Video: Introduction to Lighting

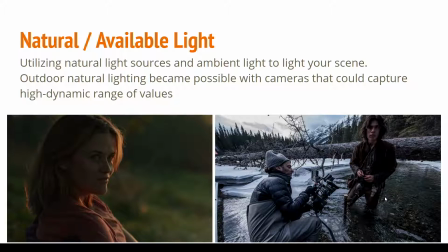Natural or available light would be describing light that comes from the real world. And so this is where you're not actually setting up a light source or a local light source, but you're working with the available light that exists in the world.
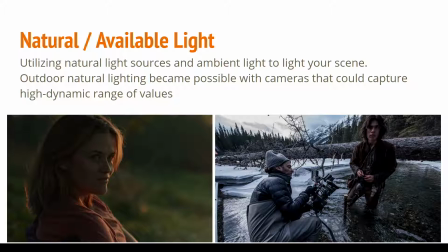And so this is very common in if you're going to be shooting outdoors, right? You would still use some lights and supportive stuff, but you're really relying and working with what nature is providing in terms of like the weather of that day, what time of day it is, where the sun's at, if it's overcast.
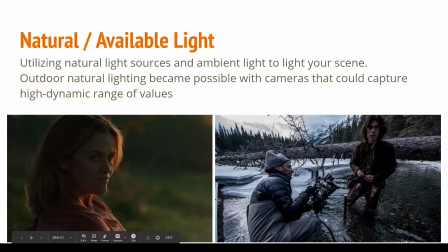You guys don't really have to worry about this, of course, because you guys have to create your light sources in your 3D package. But generally speaking, this is what natural or available light means.
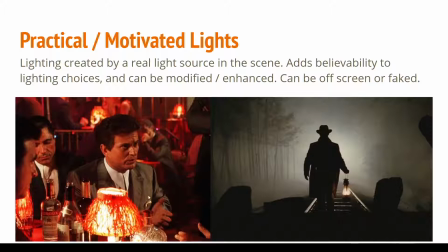Practical or motivated lights would be the light sources that are actually in the scene that you could use to indicate that or motivate what the primary lighting structure in your scene is.
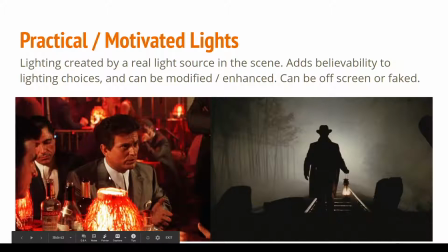So in this case, on the left-hand side from I think Goodfellas, you have all this lighting in the restaurant, and we even have these like desk lights, or not these desk lights, these table lights that might be lighting the characters. But again, in reality, when they're lighting this, they're using standing lights and
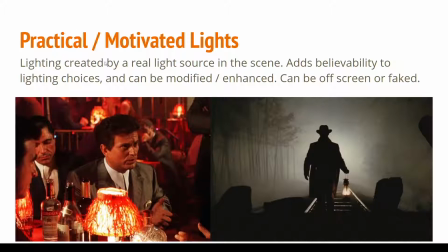art-directed lights to light these characters instead of just relying on the light sources that just happen to be in the restaurant, because that's hard to control. But that idea of having a light source that's motivating or giving the impression that that's where the primary light source is coming from,
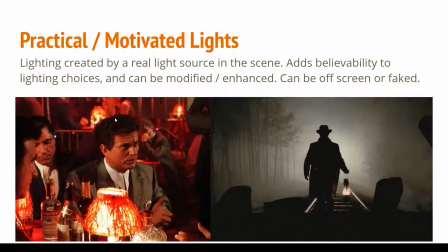that's what practical or motivated light is. So it adds believability to your lighting choices. And you can also, a lot of times you can use them to enhance or drive your lighting in the shot. But most of the time it's also off-screen and faked, the actual light. So here's this example right here.
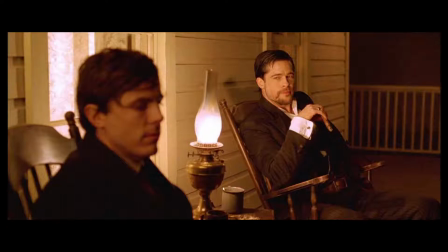This would be a motivated or practical light source. So a light source that's actually seen in the scene and doing the primary lighting on these characters.
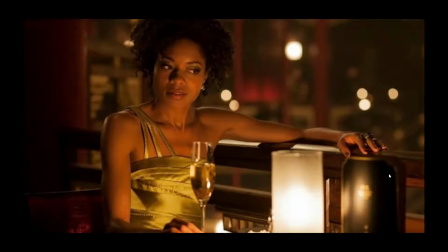And here's another example. Again, there's usually going to be some supplementary light sources off camera that are going to help out a little bit, and they're not going to rely just on that because it's a little tough to do that.
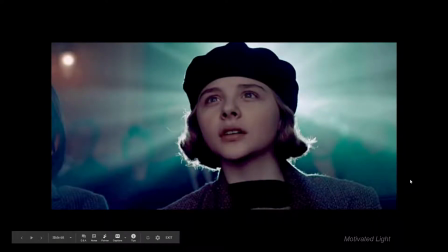A lot of times these lights are very fake or not really realistic, but again, we're going for believability. So in reality, unless, look at him compared to her. Why is she's like smack dab in the middle screen? She would show up on the actual screen of the movie theater because she's like blocking the light.
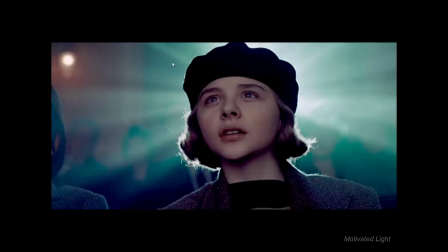But that doesn't really matter. We're not thinking about that. They're using this light source that exists in the space to accentuate the moment. Like it looks like she's having like a revelation, or it almost acts like a halo, like she's holy or something like that. So this would be a motivated light source where, again,
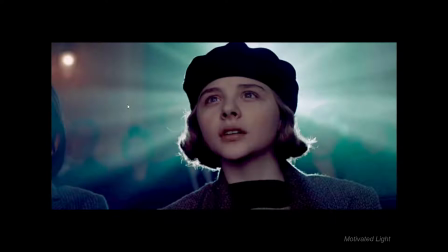we're using lights that exist in the space to create an effect or kind of add to the moment, enhance the moment, but isn't really believable or realistic. And this example here too, right?
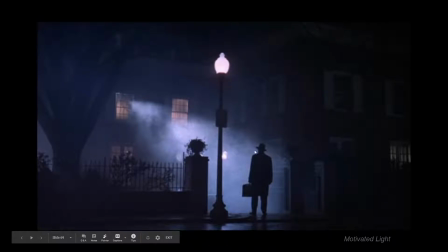This light source that's coming or lighting up this fog feels like it's coming from that window, but it doesn't really make much sense. That'd have to be a really strong light to do that. But it creates this really cool shape and adds this story context where we're drawing connection between the character and that window.
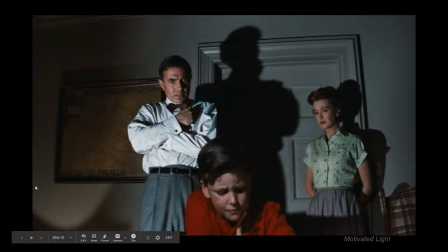Here we can see a light source that's most likely the TV. I think it's Poltergeist, but I might be wrong. So we have this off-camera light source. Again, doesn't make a whole lot of sense. Whatever that light source is, it shouldn't be that bright unless it's just an exposed bulb on the ground.
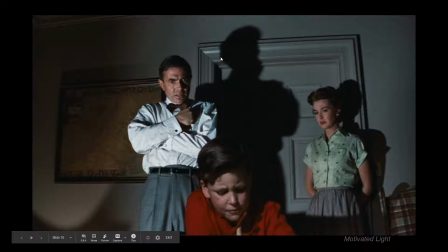But it kind of makes sense. It's believable, and it's also creating these really interesting effects in the shot, like this really big, oversized shadow that he's casting onto the wall that's kind of dominating the scene.
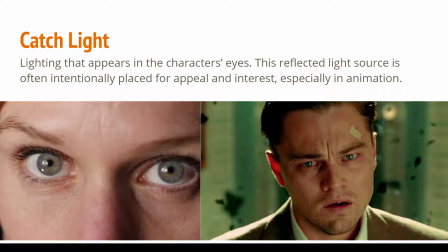Catchlight refers to the light that is being caught in the eyes of your subject.